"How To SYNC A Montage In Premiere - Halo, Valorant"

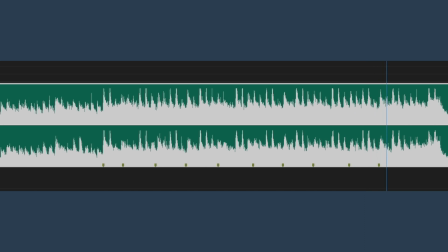249s
As I play through this song I'll be placing markers down where I think the main tempo of the beat is. Now you don't have to put markers down for the beat of the entire song but it's good to do it in certain parts where you're not sure and it's good to do at the beginning so you know the kind of pacing and tempo of the song. I suggest using the default marker color so that your red important markers still stand out. Any sniper shots in any of your clips have to be synced to the beat. You should always put a sniper shot on a beat because it's a one single hit and it sounds a lot better when it's to the beat. Here's an example where the sniper shots aren't to the beat and here's an example where they are to the beat.
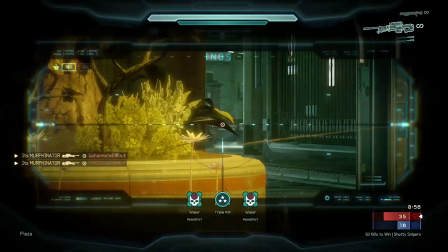Big difference. You can see just simply putting the sniper shots on the beat makes it flow together and sound nicer on the ears.
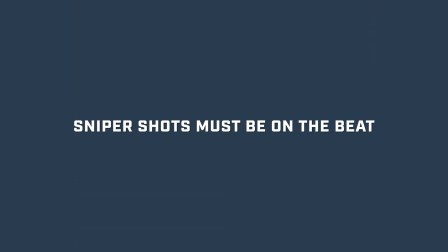301s
So remember to always place your sniper shots on the beat and if it doesn't fit perfectly on the beat we'll get into how you can hide cuts to make it so your sniper shots are on the beat. Now for guns that aren't snipers or don't have single shots like that like say a gun that shoots multiple times we use a br and halo he's going to be shooting multiple times now if he turns the corner and just one taps a guy say the guy has no shields and it's just one shot that should be on the beat but if he shoots five times or has a four shot like a br i usually time out the last shot so the shot that kills to be on the beat but you don't need to always be on the beat with these guns it's mainly sniper shots any single shotguns that are one shot kills like rockets or something that should be on the beat.
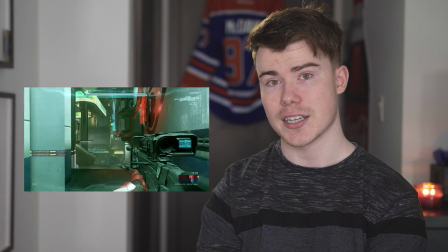350s
Now I'm going to walk you through exactly how I'm going to sync this clip onto the music here.
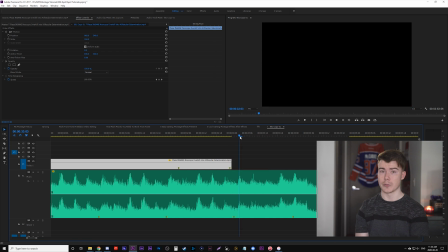355s
So usually I have markers again on individual clips right where the sniper shots are so it's easy and visual to just line them up.
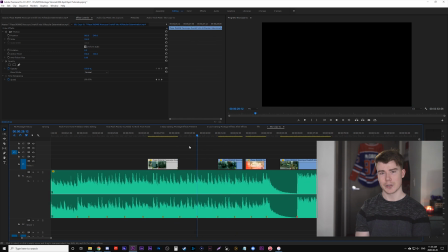362s
Now don't be worried I'm going to have a few black spaces in between because I'm mainly focused on syncing the gunshot to the beat and we're going to worry about filling in the holes later.
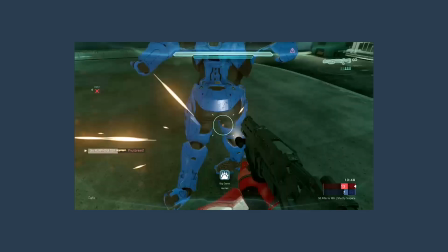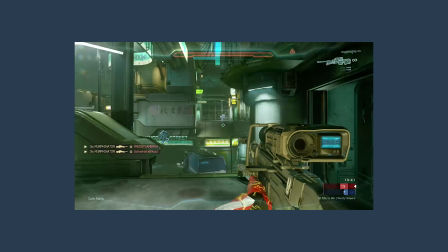Now there's three ways to fill in those holes. Use time warping or Twixter to speed up and slow down your clip.
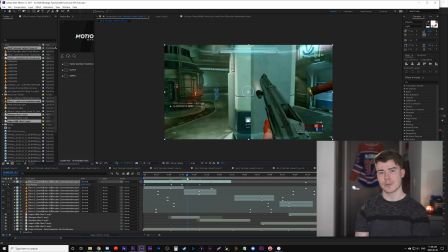387s
Force it to fit into this timeline and sometimes that works but it really depends on the style you're going for.
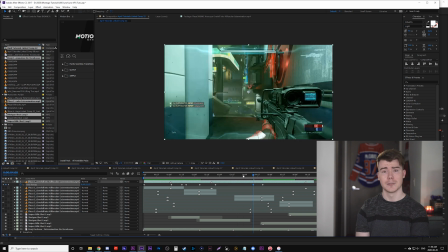392s
If you have a slow song and you have fast speed ups everywhere it might not look that good or if you have a slow part in the song you could use a slow down to fit there.
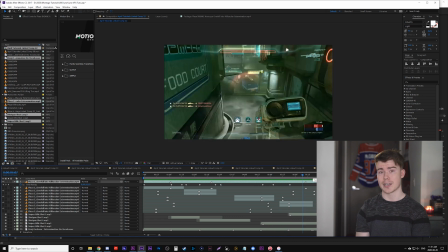400s
Really depends on the clip and how much time you need to force it to be.
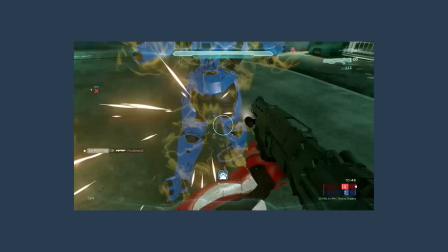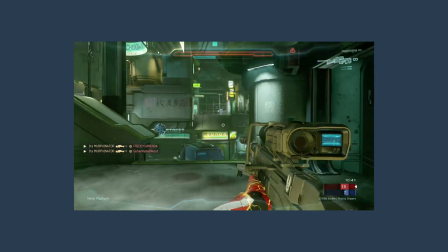The second option is jump cuts, which I do a lot of, but if you're going to use jump cuts, you need to follow the rule of cutting on action and cutting on the beat. So I have a tutorial here on cutting on action, and it goes into basically how you should be using action to dictate whenever you cut, when you can.
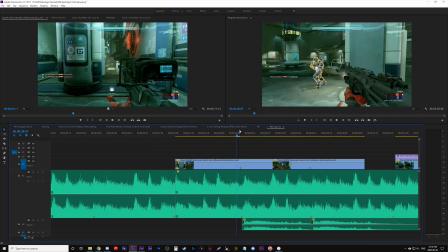429s
It'll just make it smoother and your flow a lot better. So we already have markers down on the beat, and we're going to use one of those beat marks where we're going to have our cut and we're going to have a jump cut.
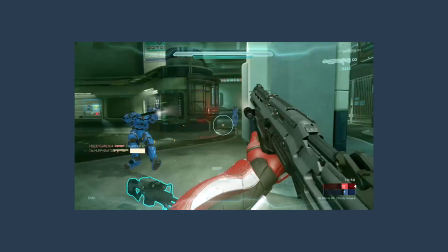438s
In this example here, there's no music, and it's really obvious there's a jump cut. Jump cuts obviously jump out of you.
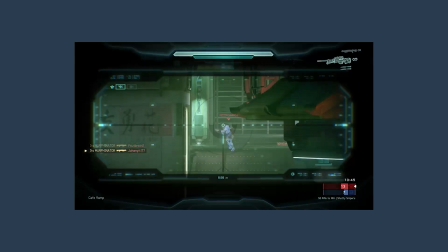443s
That's the problem.
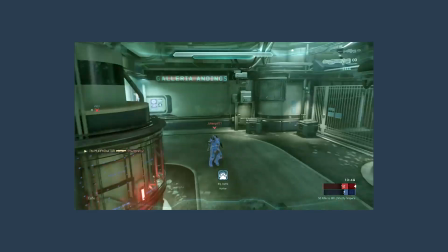but here when it's on the beat of the music and there's a bit of action that's similar say he's moving the same direction it flows a little better and it's more forgiving when it happens the third option is using angles and cinematography within the game was to fill in the gaps so basically
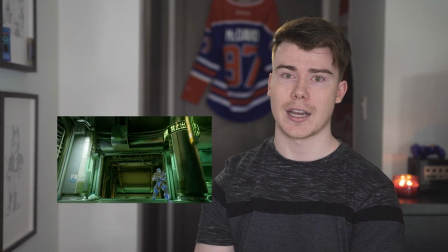463s
you're going into theater mode of whatever game you're using capturing an angle that's relevant to what's going on and you're gonna fill that
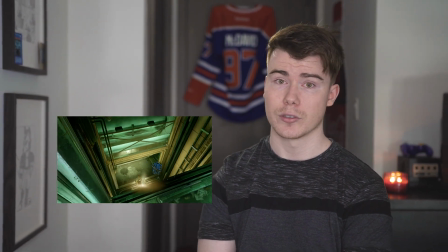470s
in the holes now you shouldn't have a ton of cuts cutting too much will always look bad but if you use it in those holes you need to fill and you have it cut on the beat it can really add a lot to the montage.
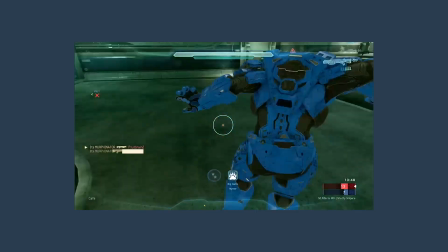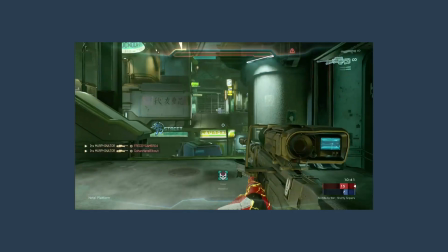And with that, we're going to talk about the last step, which is cutting on the beat. If you're ever wondering where you should put an angle or how long an angle should last, always look at the beat or the tempo of your song.